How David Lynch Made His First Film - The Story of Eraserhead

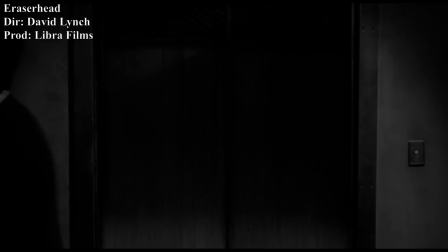It was not just the lighting was dragged on each shooting day,
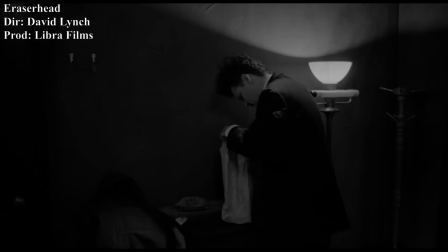as when they were sat-dressing the crew had to make several tests to see if the colours of the walls, makeup and costuming had the ideal look,
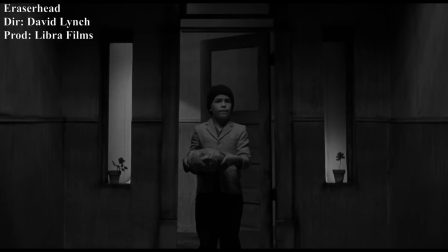painting over the walls several times to get the right shade of grey.
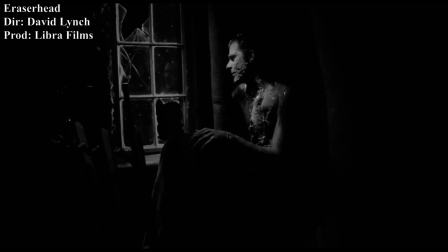This was one of the main reasons the shoot dragged on for so long as Lynch wanted to get each shot just right,
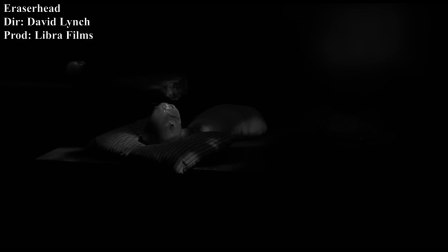and that work paid off as Eraserhead does not look like the amateur work of a film student, and has crisper and better lit cinematography than a lot of professional professionally made black and white films, despite its small budget.
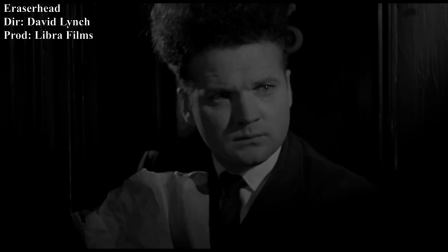And it was thanks to this work that Eraserhead has not aged that day, still looking as great as it did at its premiere and losing none of its mystique and atmosphere.
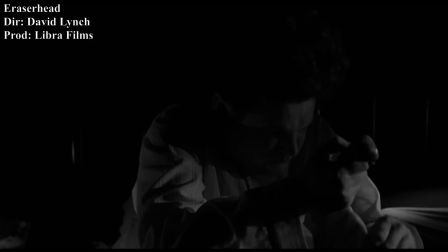As to why they chose to shoot on black and white, well, one explanation is that it is easier to hide imperfections in black and white and in some cases it is cheaper than shooting in colour,
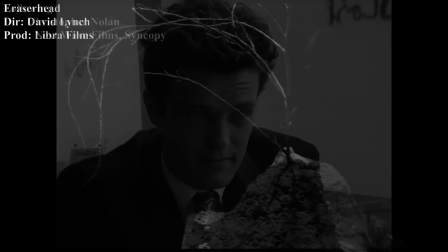which is why a lot of first-time directors with low budgets resort to it.
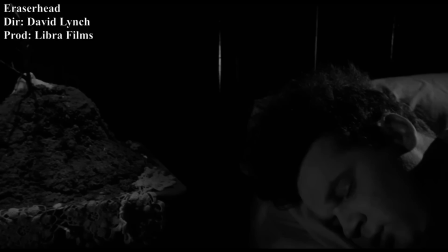But that was not the case with Eraserhead as the exhaustive lighting and set designing needed for the film increased the shooting time, enhanced the budget.
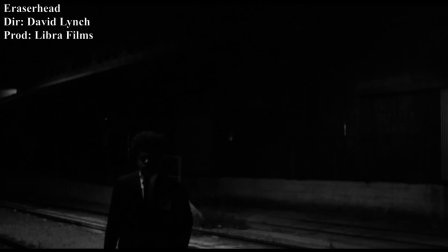No, the choice of black and white was deliberate because it helped create the world and atmosphere.
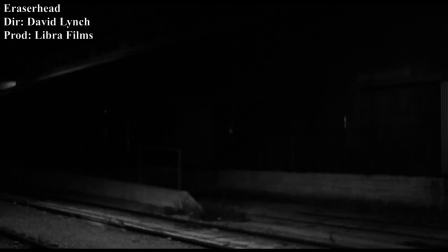There is an inherent unreality to black and white as most people are used to experiencing the world in colour,
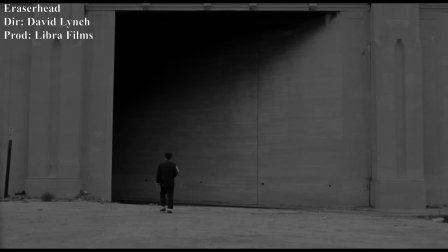so something shot in black and white can feel not of this world or from another time, both apt descriptions for Eraserheads.
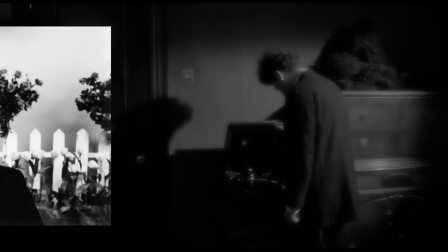The cinematography was not the only part of Eraserhead's atmosphere building, sound was another.
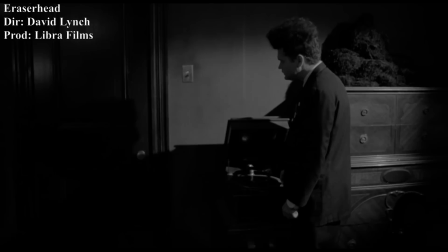Lynch has said that his films are 50% visual and 50% sound,
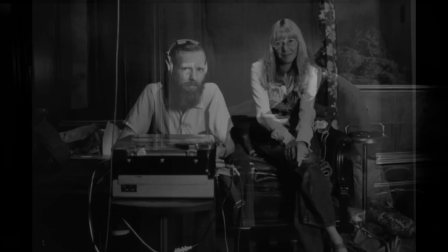so just as with the cinematography and set building, the sound design was extensive and experimental.
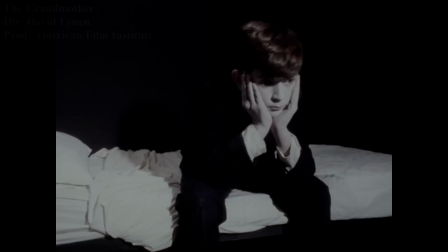And helping him with this was of course Alan Splatt, the first member of the crew and the last one to work with David on it.
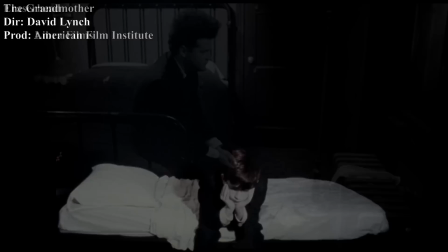Much like the grandmother, the soundscape of Eraserhead is mostly drones and other ambient sounds.
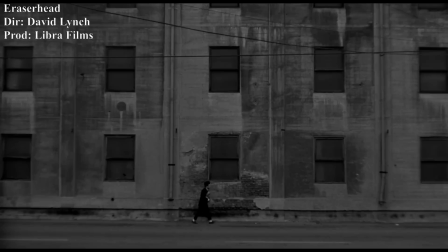But unlike the grandmother, Eraserhead's drone-laden soundtrack serves not only as atmosphere and ambience,
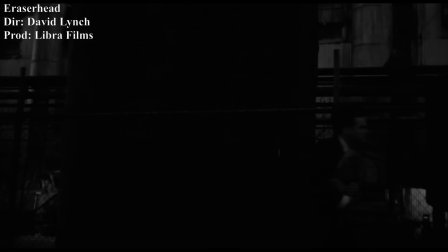but as worldbuilding, the sounds coming from a definitive source, the factories of Eraserhead's world.
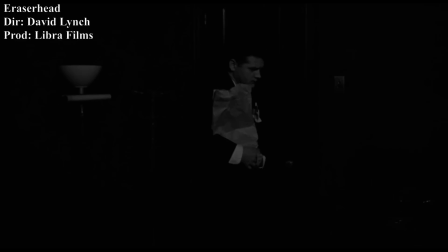The soundscape is almost entirely dominated by the hum and buzz of industry, heard both outside and inside,
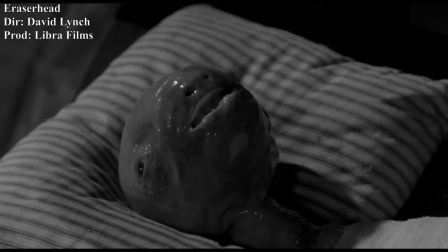giving this oppressive feeling that no matter where the characters are, they are never free from their dour reality.
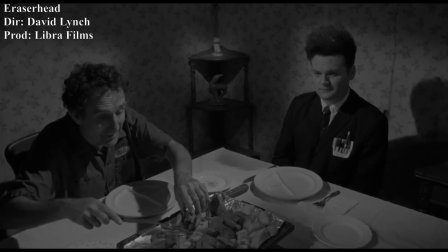And when Lynch and Splett gave sound to organic things, they exaggerated them to an almost cartoonish degree,
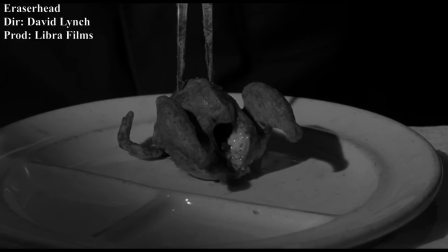but made sure to make them sound sickening, enhancing the feeling that there's something off about a Razorhead's world.
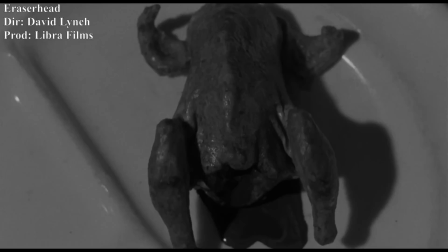A cat chicken sounds rubbery and gurgling.
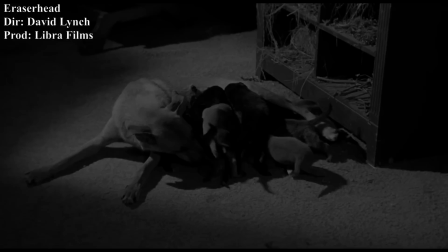And something as cute as newborn poppies suckling on their mother is made nauseating.
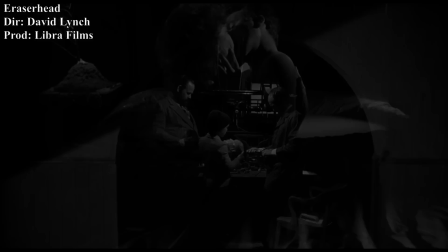They also continued using unconventional and creative ways to construct many of the sounds.
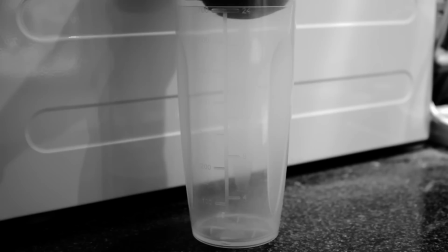As an example, the ambient sound heard in a love scene between Henry and his neighbor was created by sticking a microphone halfway into a bottle which was floating in a bathtub,
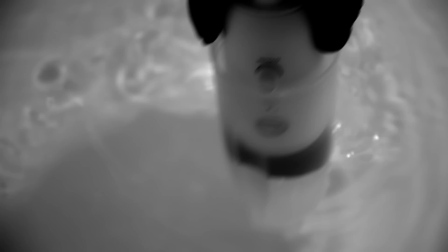which they then and moved just gently enough to get an ethereal noise.
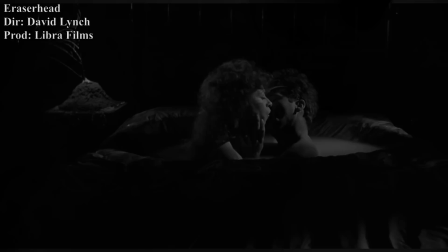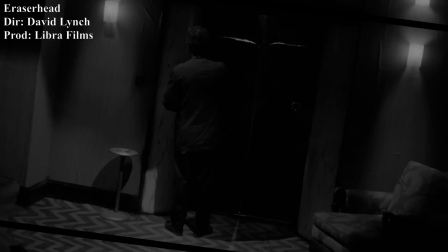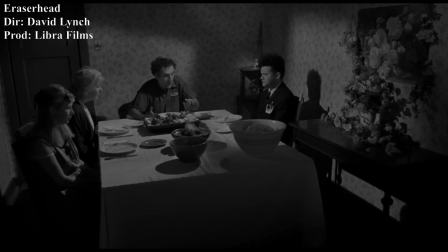It was not enough to just create the world with set design, sounds and cinematography, you also had to populate it with a cast.
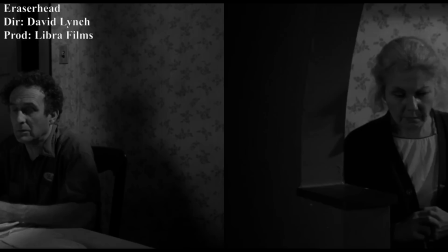And lucky for him, the actors of Eraserhead seemed to almost fall right into place, Lynch finding the ideal person for each character with the first person he interviewed.
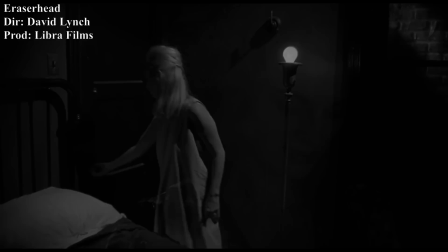He was introduced to the actors who played Mary, Charlotte Stewart, through Doreen Small, who was her roommate at the time.
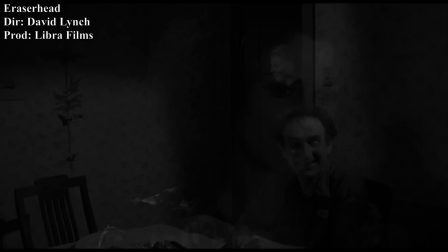He already knew Judith Roberts who played Henry's neighbour and it was she who brought on the actors for Mary's parents,
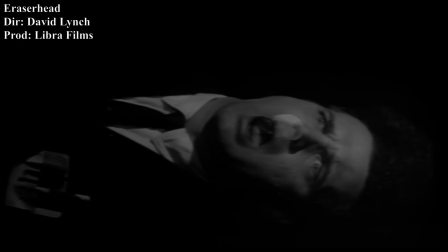Alan Joseph and Jeannie Bates, the three of them having been in a theatre company together.
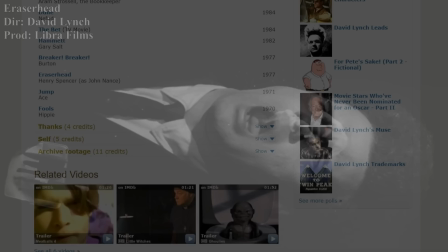But most important of all was Henry Spencer himself, who was played by Jack Nance.
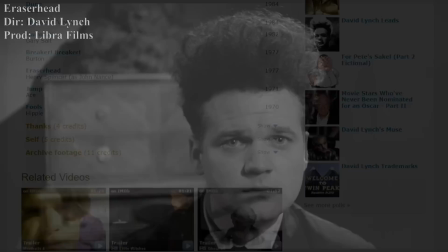Mostly a theatre actor who had played minor roles in two previous films, Jack Nance would prove to be a perfect fit for Henry,
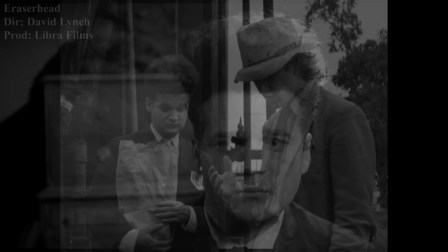able to depict his simmering anxiety and giving the perfect expression for the character,
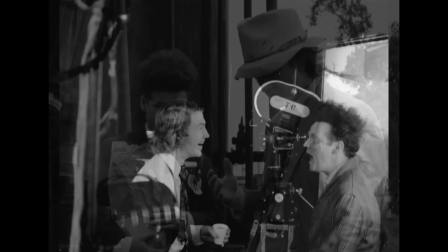which came about when David told him Henry was a total blank.
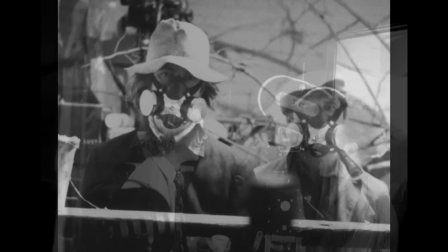He would also prove extremely dedicated to the project, not just by staying on for the four and a half years it took to make it, but also by helping David with the prop building,
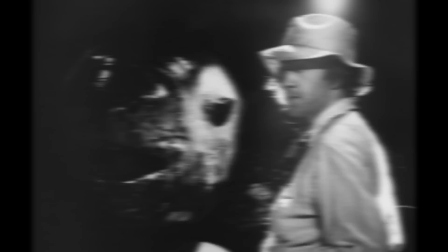the two working together to build the giant baby heads.